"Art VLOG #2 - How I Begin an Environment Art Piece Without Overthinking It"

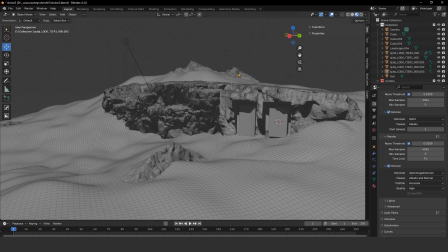(12:28)
And to me, that's like quite recognizable. So at some point, this is probably something I'm going to want to replace with something else, or like add something on top of it so that it's not so obviously the same thing as this thing here,
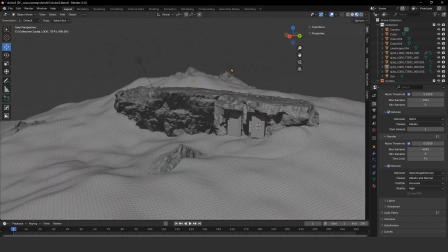(12:43)
right? So yeah, I'm gonna keep doing that throughout the scene. Again, I don't want to take away from this giant
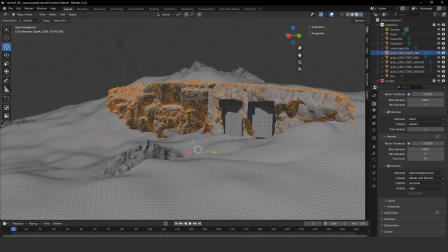(12:57)
canyon piece here, just because this is a sort of the star of the show, right?
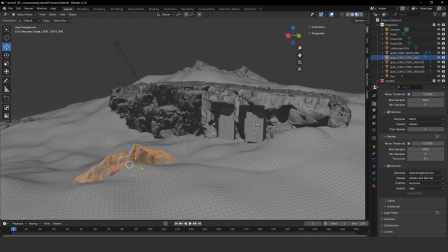(13:03)
And these other pieces here are just kind of supporting pieces, just to kind of frame the focal point and kind of add some texture to the scene.
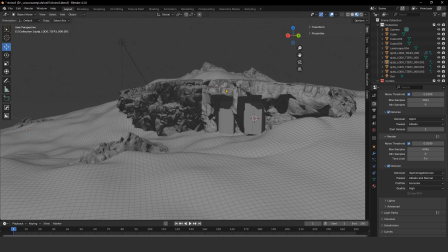(13:15)
As well, I want to note that, like, you know, as I said, this is going to be my main kind of perspective here.
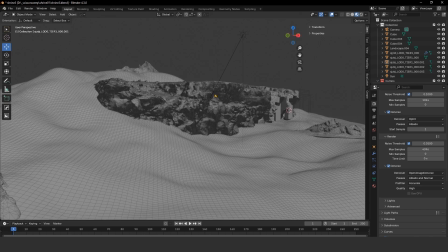(13:23)
This is going to be where my camera is going to be sitting. Also probably around here.
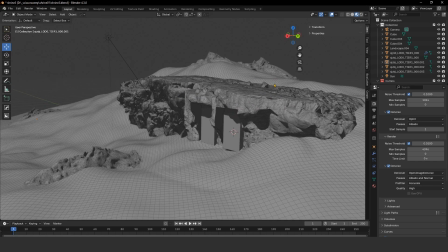(13:30)
So knowing that, I'm already like not zooming in.
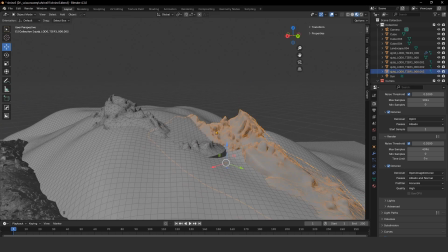(13:34)
I'm already like not editing it like really close to here, just because I know that it's not going to be a perspective I'm going to be
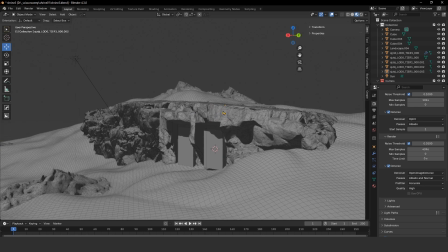(13:45)
seeing anything from.
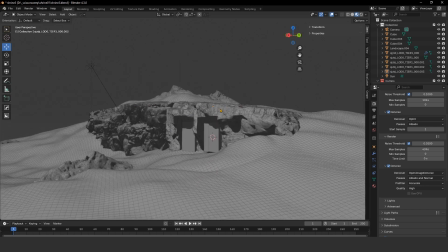(13:47)
So I'm already kind of editing things from the perspective that I know I like,
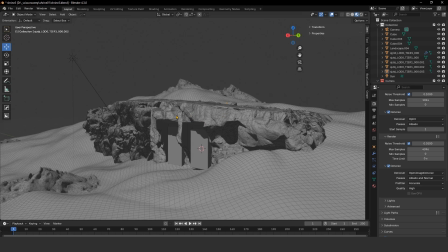(13:55)
if that makes sense.
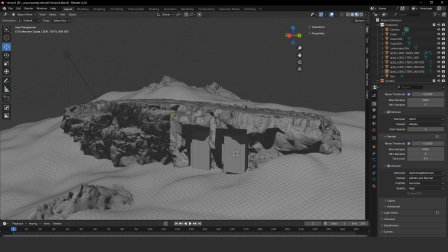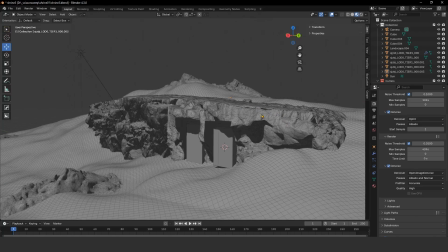(14:02)
So now that we have this supporting piece here, and as I said, this is kind of already bugging me, the point that there's like
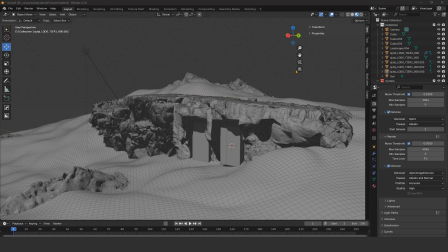(14:16)
these peaks here that are quite similar looking. So I'm gonna bring in another scanned asset here.
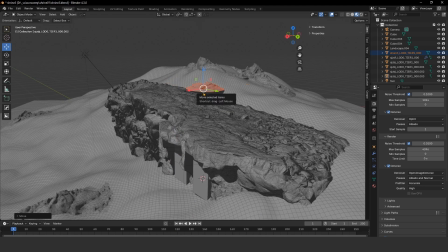Kind of just bring it up here, scale it up.
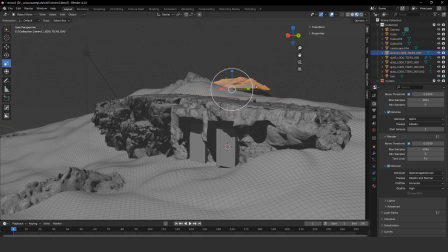(14:38)
Actually just replace it. Yeah, and that's already way better. Let me actually see
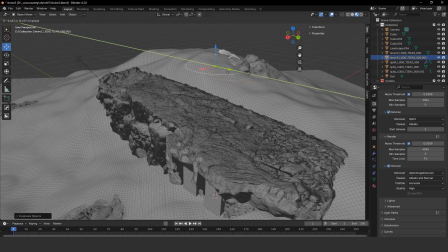(14:58)
if I went ahead and replaced that other one as well.
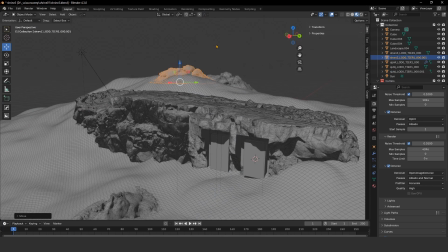So kind of liking that a lot better actually. Give it a rotate.
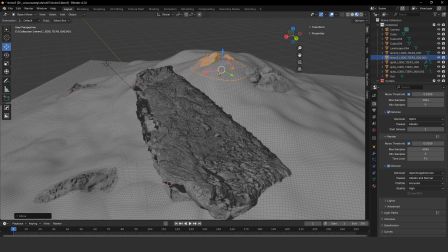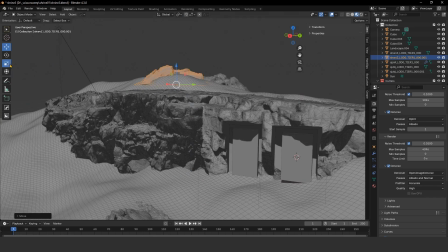(15:24)
Nudge it a little bit. Give it a scale.
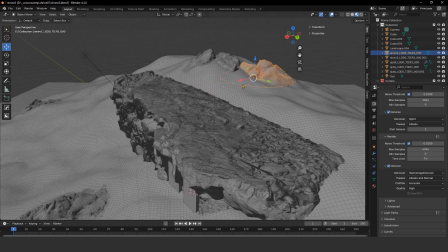(15:33)
And yeah, I think this rock piece here is a lot more forgiving than the other one just because it doesn't have,
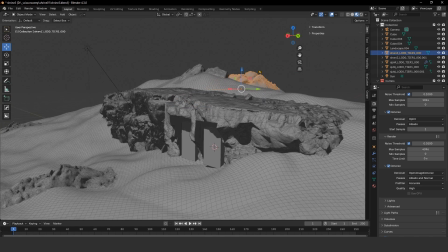(15:42)
it has fewer recognizable features, right?
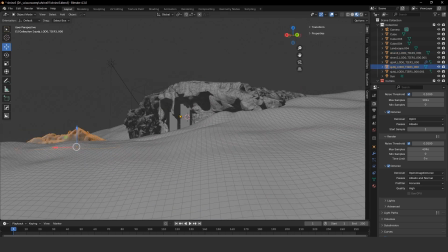(15:49)
It's a lot more generic looking than this one here just because this one has that peak.
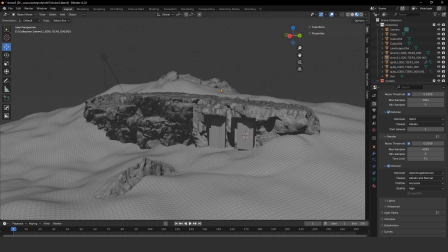(15:58)
So yeah, that's working pretty well. I'm going to be placing a few more. Let's see what it would look like down here to kind of just butt up against this main piece here.
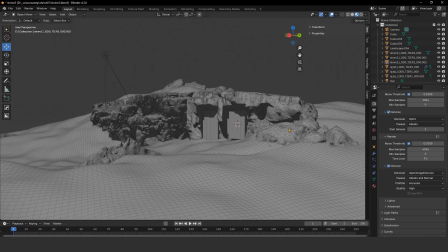(16:15)
Pretty good, not bad. So eventually what I want to do too is like have kind of scattered kind of rocks kind of fallen off here as well, right?
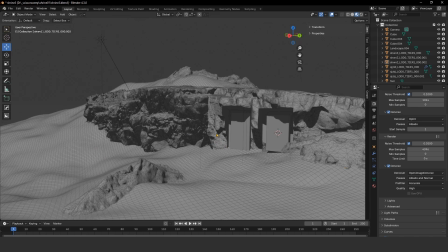(16:32)
Because that is what actually would happen in real life.